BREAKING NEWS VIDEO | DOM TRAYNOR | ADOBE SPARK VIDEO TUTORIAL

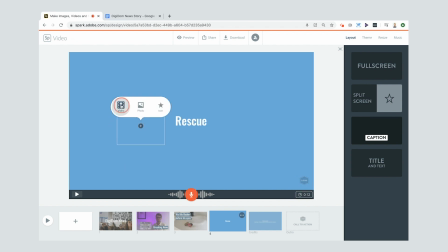And now when I put my video in, right, I can select rescue,
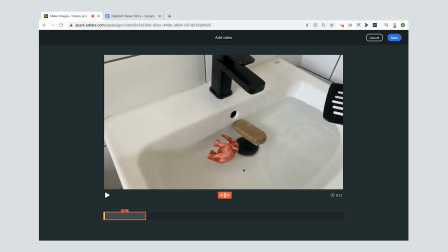open it up, and just like we did last time, make sure it's in red, okay and then I'm going to find where exactly I want this to be and I think I want it I want it to be when the
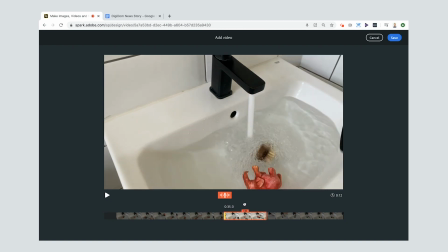tap is still on and when the spatula starts to come in so let's have a look at this
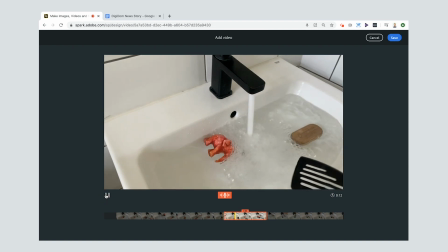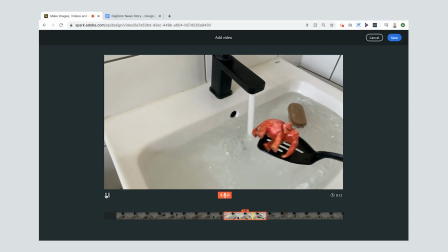nice rescuing the elephant and
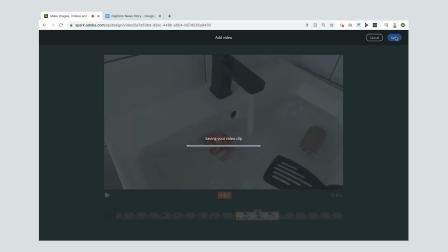that'll do press save
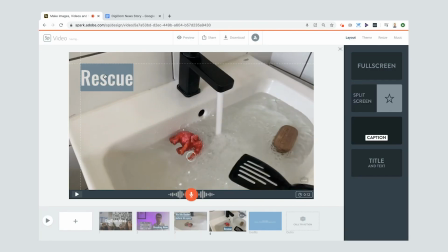great stuff now I'm going to put rescue up in the top left just so that we can see what's happening in the main action down here. What else can I do here? Actually, maybe the sound of the tap is a little bit loud. So maybe I'll just put it on soft. Cool. And I'm going to go and press the plus down here again. So we're on to slide number five.
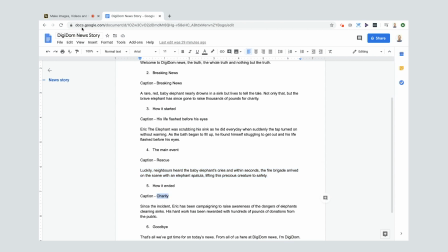The caption here is charity. This one is how it ended. So this is the end of my new story.
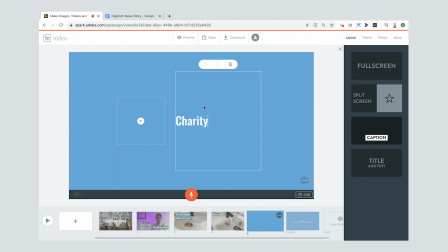Let's pop in, or let's change it to caption, pop in my caption here, and then do my voiceover first.
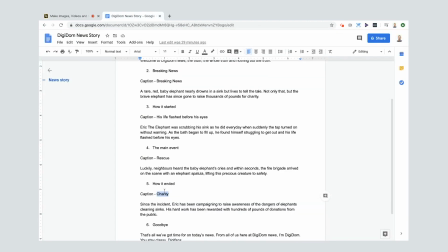I think that's always probably slightly quicker to do it that way. So this one, since the incident.
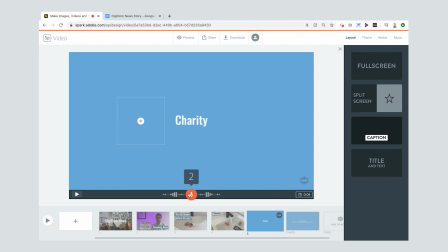Okay.
Since the incident, Eric has been campaigning to raise awareness of the dangers of elephants cleaning sinks. His hard work has been rewarded with hundreds of pounds of donations from the public.
Cool. Voice over in. Press the plus here. Go to video.
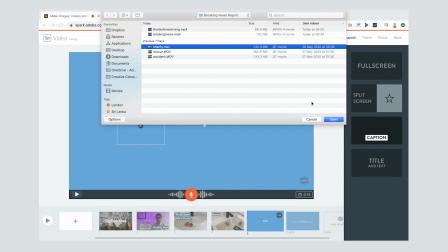And here's the, oh no, it's the charity one. That's the one I want. Open that up.
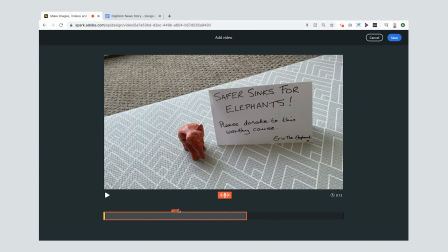and again it's aligned it to my voice now there is a sort of better I think this second section is the better section now you can hear there's my baby in the background I'll probably need to take the sound off that one but that's not a problem there we go the coins are
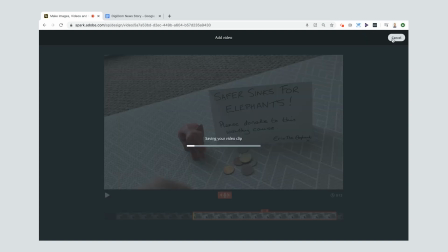coming in nice so there you go press save And now press the speaker button.
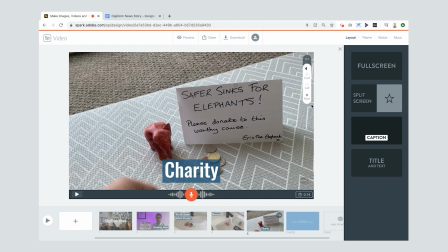Mute that clip. Good. It's actually already on mute. So that's great. Make sure we don't need any sounds that we don't need.
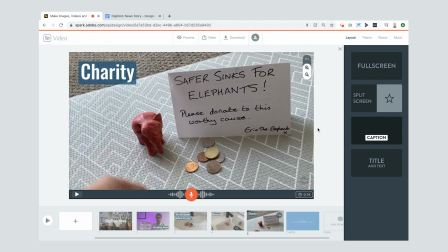Move the charity up there because most of the action is down here. And then I'm going to add my last clip in here.
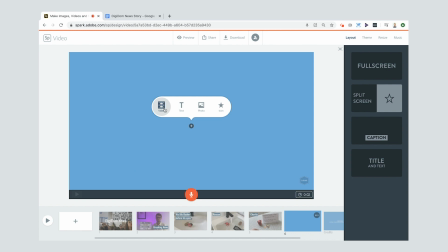It's going to be a video of me talking to camera.
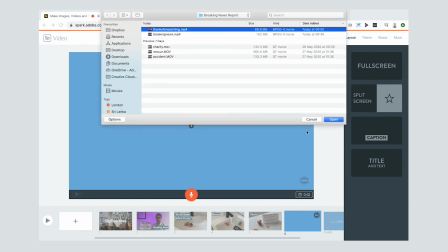So it's that one. Thanks for watching.
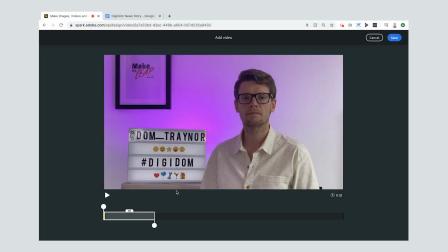Pop that in there.
I'm pretty sure we need all of it let me just check that's all we've got time for on today's news from all of us here at digidom news i'm digidom you stay classy did you fans aha let me show you what i'm going to do here let me show you something so if
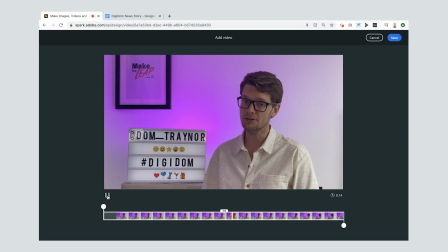i go here just let me check where this ends you stay class so this you stay classy digi fans i want to put on a different slide so let me show you what i'm going to do i'm digidom right i'm digidom i'm going to stop it there it stopped around about there just
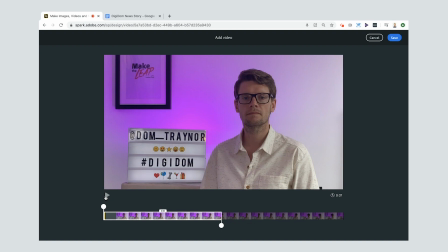let me check that right nice if I press save now watch what
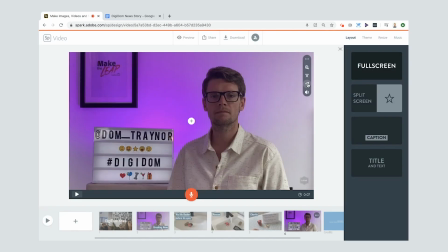I can do you see this thing here it says continue clip now don't forget this the stake you stay classy digifans I want that to be slightly different so if I press
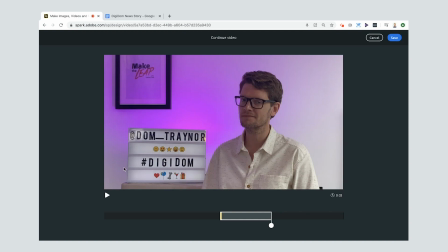continue clip here now it goes on to I but I think I can leave it round about there and
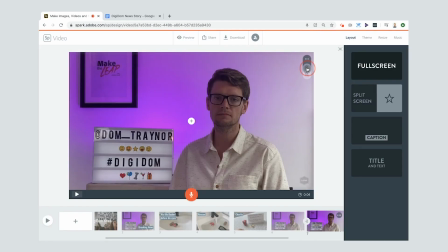to mix it up and make it a little bit more special I'm going to go over here and I'm going to zoom right in on this end bit let
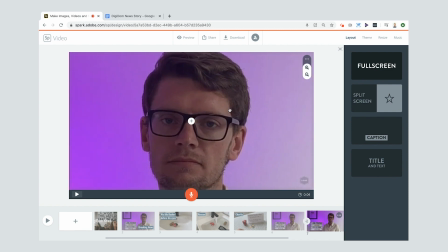me just get it so it's nothing but my face in the frame have a little preview here see what it's like oh you can't hear that's because I haven't put it on loud maybe also I need to bring that music down a little bit as well. Let me just check that. Now if we give it a play now.
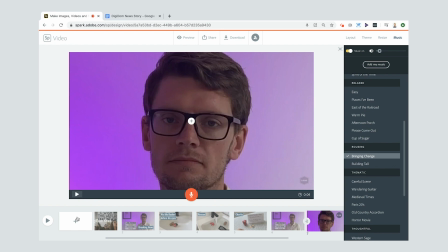Nice! I like that. And then I can end it if I want to.